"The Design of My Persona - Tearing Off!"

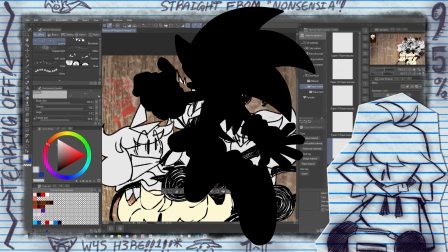495s
You would immediately know you're looking at Sonic because of the shape of his quills, even without any of the other details. Despite Sonic's straightforward design, he's incredibly recognizable.
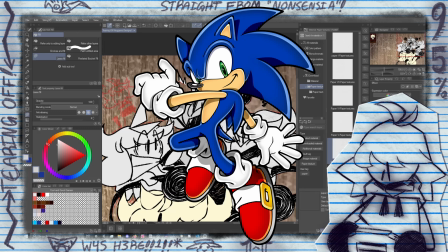502s
A part of me thinks that the big reason why Sonic's design is so striking is precisely because it's so simple. Naoto Oshima was designing Sonic as a mascot for Sega, which was going to have a game for the Genesis.
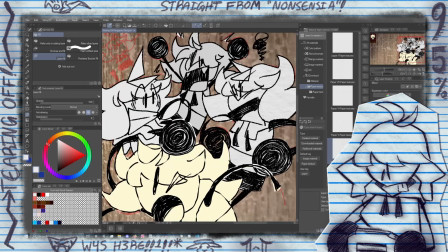510s
He literally couldn't put too much detail into Sonic thanks to sprite limitations. So, what do you do when you have to be simple?
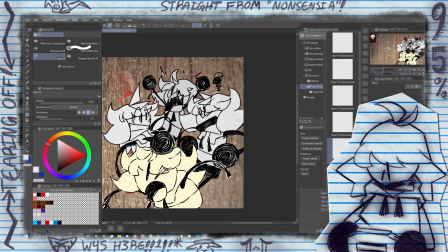515s
When you have all those crushing limitations weighing you down? You make one damn striking design with the limited colors and shapes you have. That's why I tend to lean more towards simple designs. To me, a simple design can be 10 times more effective than one that has an immense amount of detail, and it's that same mentality that I carried over to Nuggin.
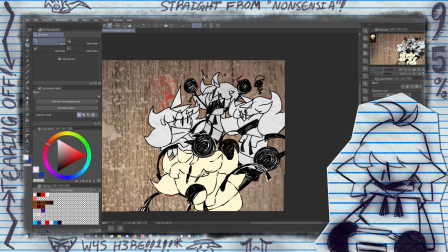530s
Plus, in animation, you generally want to simplify your designs as to not forget certain details later. I feel like the biggest defining aspect of Nuggin's design is their hair.
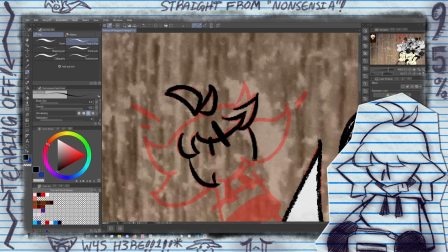538s
It's the part that stands out the most, especially when they've been silhouetted. Now, this is possibly the part that actually had the least amount of thought put into it, ironically enough.
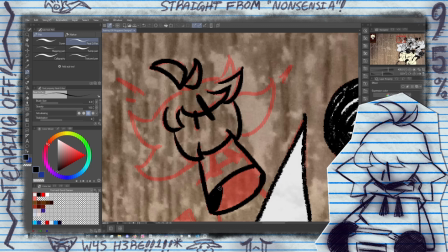544s
I sort of just slapped curly hair on the little shit and called it a day. Bear in mind that Nuggin was always supposed to be something of a stand-in for me, although I like to think they've evolved past that and become something something of their own person in my head.
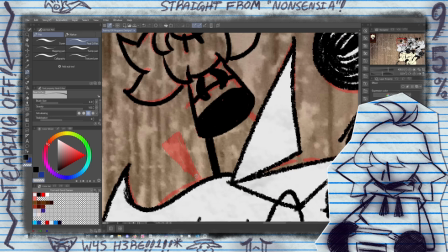553s
Either or, I put them in a sleeveless version of my favorite hoodie, gave them curly hair with 2 tufts of hair sticking out of their scalp, and pointy shoes since they were easy to draw,
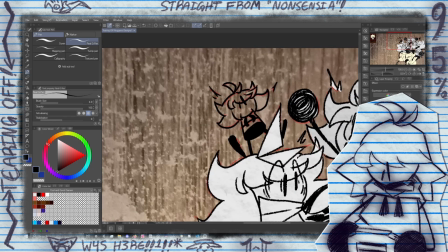560s
and called it a day. I did deliberately choose some aspects though. The main goal I had in mind was to make sure I made a design that people could look at and sort of chuckle.
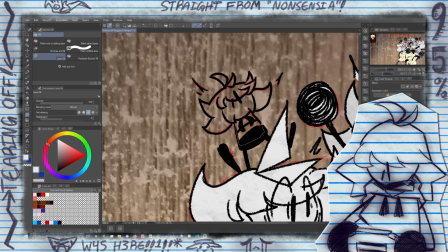567s
In other words, Nuggin was literally designed to look stupid. A lot of the process boiled down to a bit of trial and error, but I really like the idea of Nuggin's mouth always going off of their face.
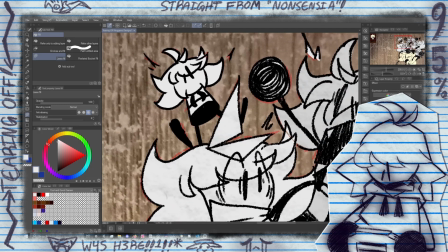575s
It makes no anatomical sense, which is exactly why I made that decision. As mentioned earlier, that's also why I gave them 2 sharp teeth, almost like fangs.
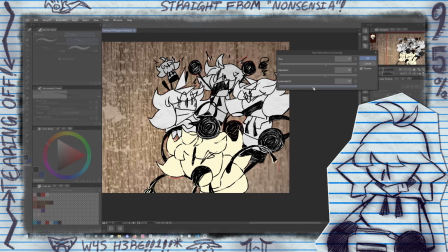582s
I feel like it makes them look more goober-ish and silly. Of course, the other decision I made was making sure that whenever their mouth was closed, their tongue would be sticking out.
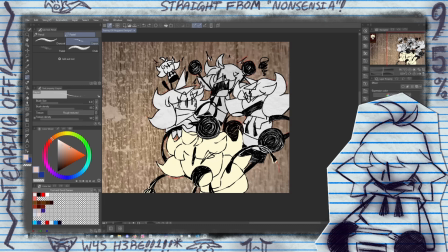588s
Part of that was to ensure that I stuck to the rule of Nuggin's mouth always going off the edge of their face, but it originated as a small joke and just stuck around ever since.
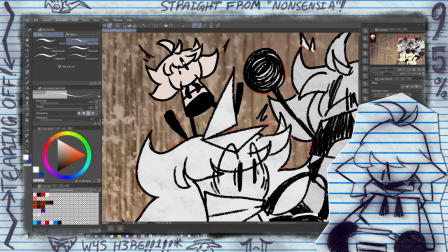595s
All of that came together to make a character I was okay with drawing. Yeah, as time went on, I came to dislike this design I gave Nuggin.
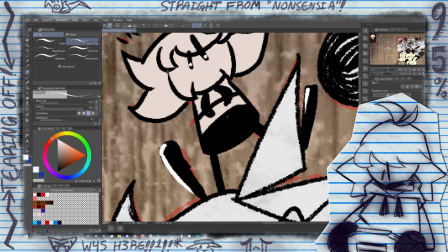601s
That feeling that I could do better came back again, and I would eventually redesign them. I'll likely cover that design at some other point, after I've used it in a video outside of this side series.
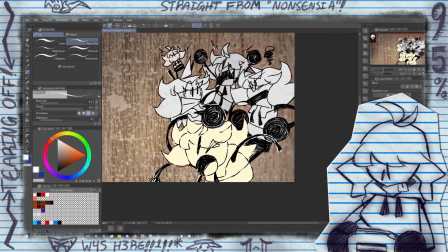609s
More specifically, the unique challenge I faced as a result of the choices I made with Nuggin's original design.
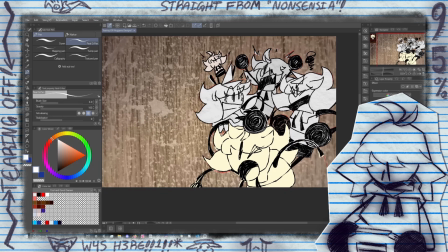613s
Until then, I'll be chipping away at whatever project comes to my mind next, however long that may take. Thanks for watching this very self-indulgent video on the design of what is effectively my online persona.
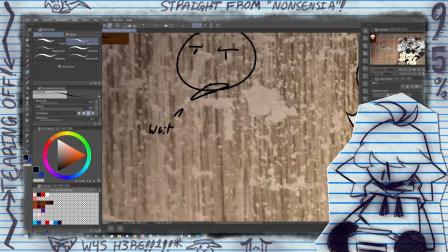622s
I know that ultimately that's what Nuggin is, but I actually wouldn't mind doing something more with them, be it some kind of comic or animation, maybe even something away from YouTube at some point. Well, time to cap this off with a sarcastic end bit that I've done the past 3 videos.